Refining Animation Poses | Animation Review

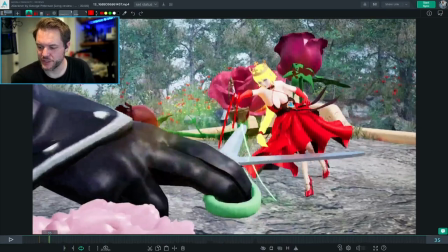Another one, maybe if you twist the scissors more so that these pieces are kind of like that, and then instead the top of the sword is here and it's contacting there, and the scissors are on top of the sword.
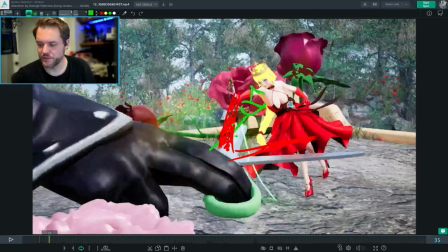Like that might help, and then that would mean that it would be a different pose for her, because her arm would have to be up like that, I guess, but to get that contact there. But trying to find some way of staging, I like that one better.
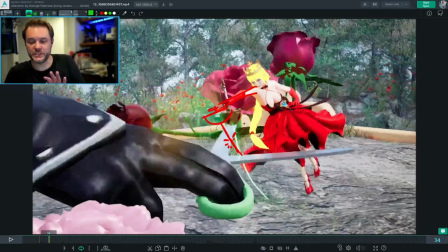Pushing the staging a little bit
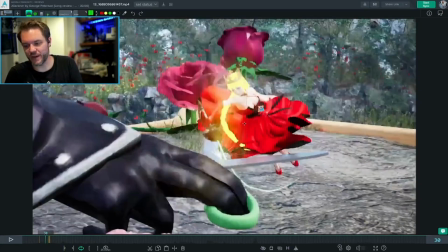to clarify that contact and what happened there, and what made both of them stop their motion.
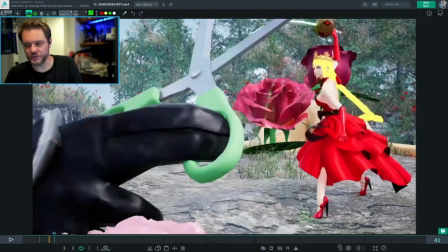All right, and then this is cool, how she throws the scissors back.
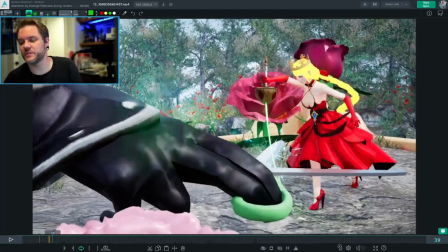We're kind of losing the fluidity of the pose here. Like, her arm comes into here and then it drops down, and then this is not a very connected, flowy pose. You probably want this arm to be more behind her head and connected back there where we wouldn't see it,
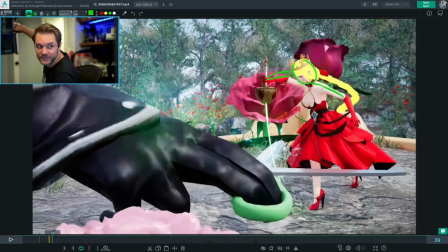but her shoulder up there, so it's more like that instead of dropped shoulder but elbow up and out. It's feeling a little disconnected. The flow isn't quite there.
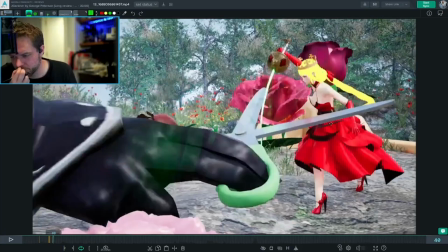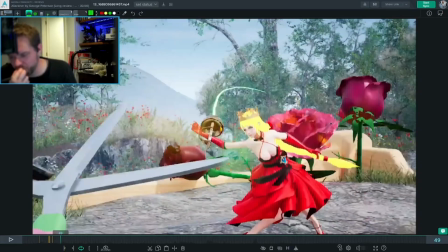That's cool. I like that whip where she's smacking the scissors together.
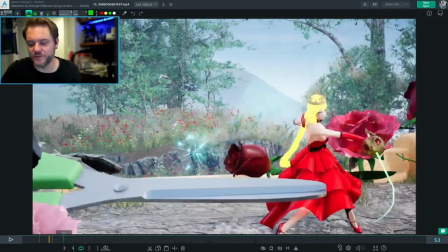And this is a cool effect there. That's nice.
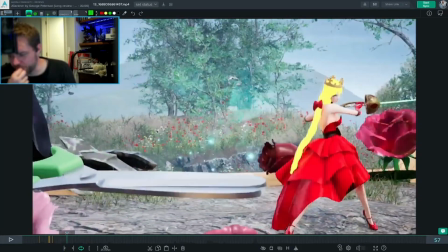I think you can go a little further with the strength of this pose at the end. Like, could she have this be more of a straight arm as she follows through like that?
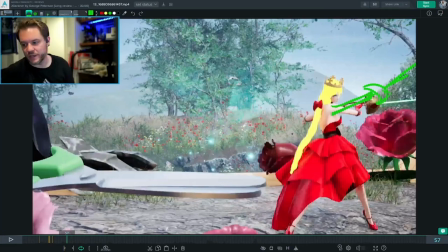Right now it's kind of weak because it's doing this, but if you had a really strong line and then also connect, like I was saying, connecting the arm back there through the back. And so one thing I like to try to do is
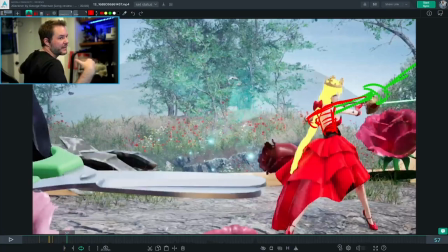make it so that whether it's across the front or across the back, is the flow of the arms is always connected, so that you
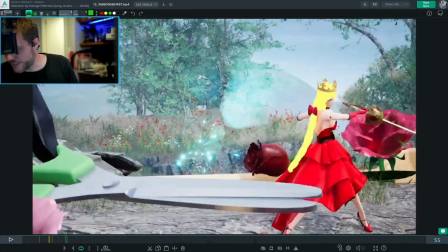always feel this connection between, like, so here might be a good example. It's doing this, then this, then this. So there isn't that flow. But if you were to drop this shoulder a little bit so that it's like this,
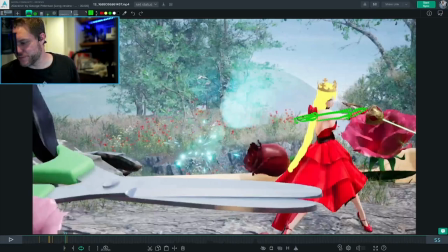and then raise this arm up, then you've got, this isn't a great drawing. There's a lot of bright colors in this, so I'm actually struggling to find a color that stands out. Then you have that flow from one arm to the next across the shoulders, kind of like from elbow to elbow.
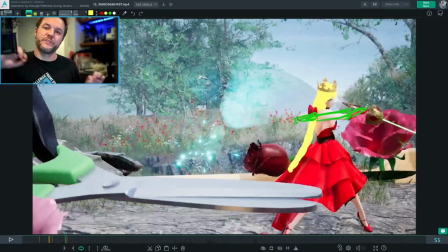How can you make them flow through the chest and through the shoulders and across into the arms so that there's one connected piece throughout there? I do like what you have with the lower body and the way that the legs are spread out,
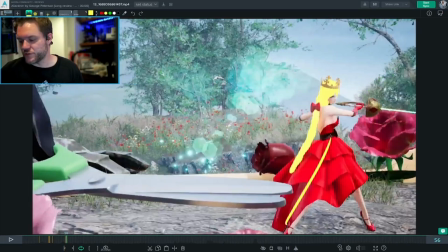and it feels like she has this nice triangle of support that's working well.
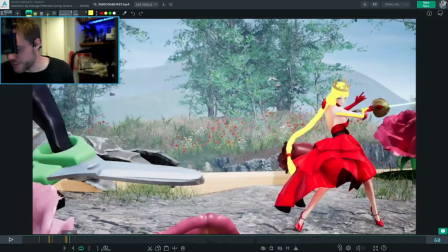But here, yeah, this pose is not very strong on her arm, especially the bent wrist.
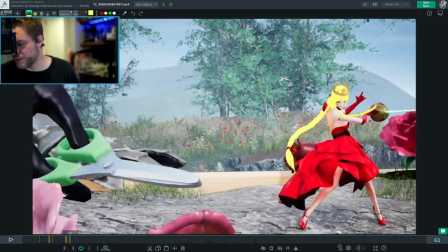So you'd want the whole thing to be kind of flowing together, including the wrist, so that it's all one fluid. How do I show that? Like that. Right now it's kind of doing this, which is not,
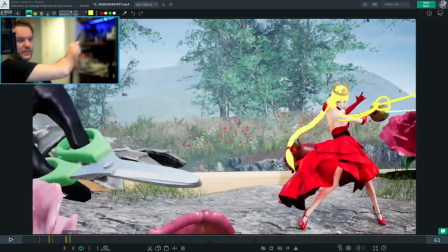if I make that the sword, it's not one fluid pose, but you can get the arm and the wrist, everything together, and then also the sword in line with it. So actually, let's tilt the sword more so that it's like that, so that the sword is included in that line of action. It goes like that.
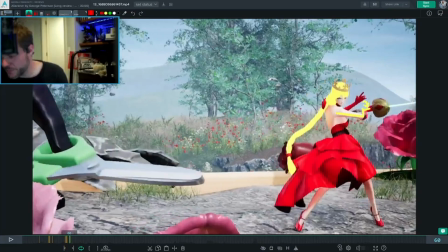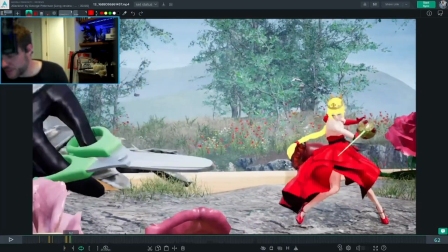All right. Oh, I see.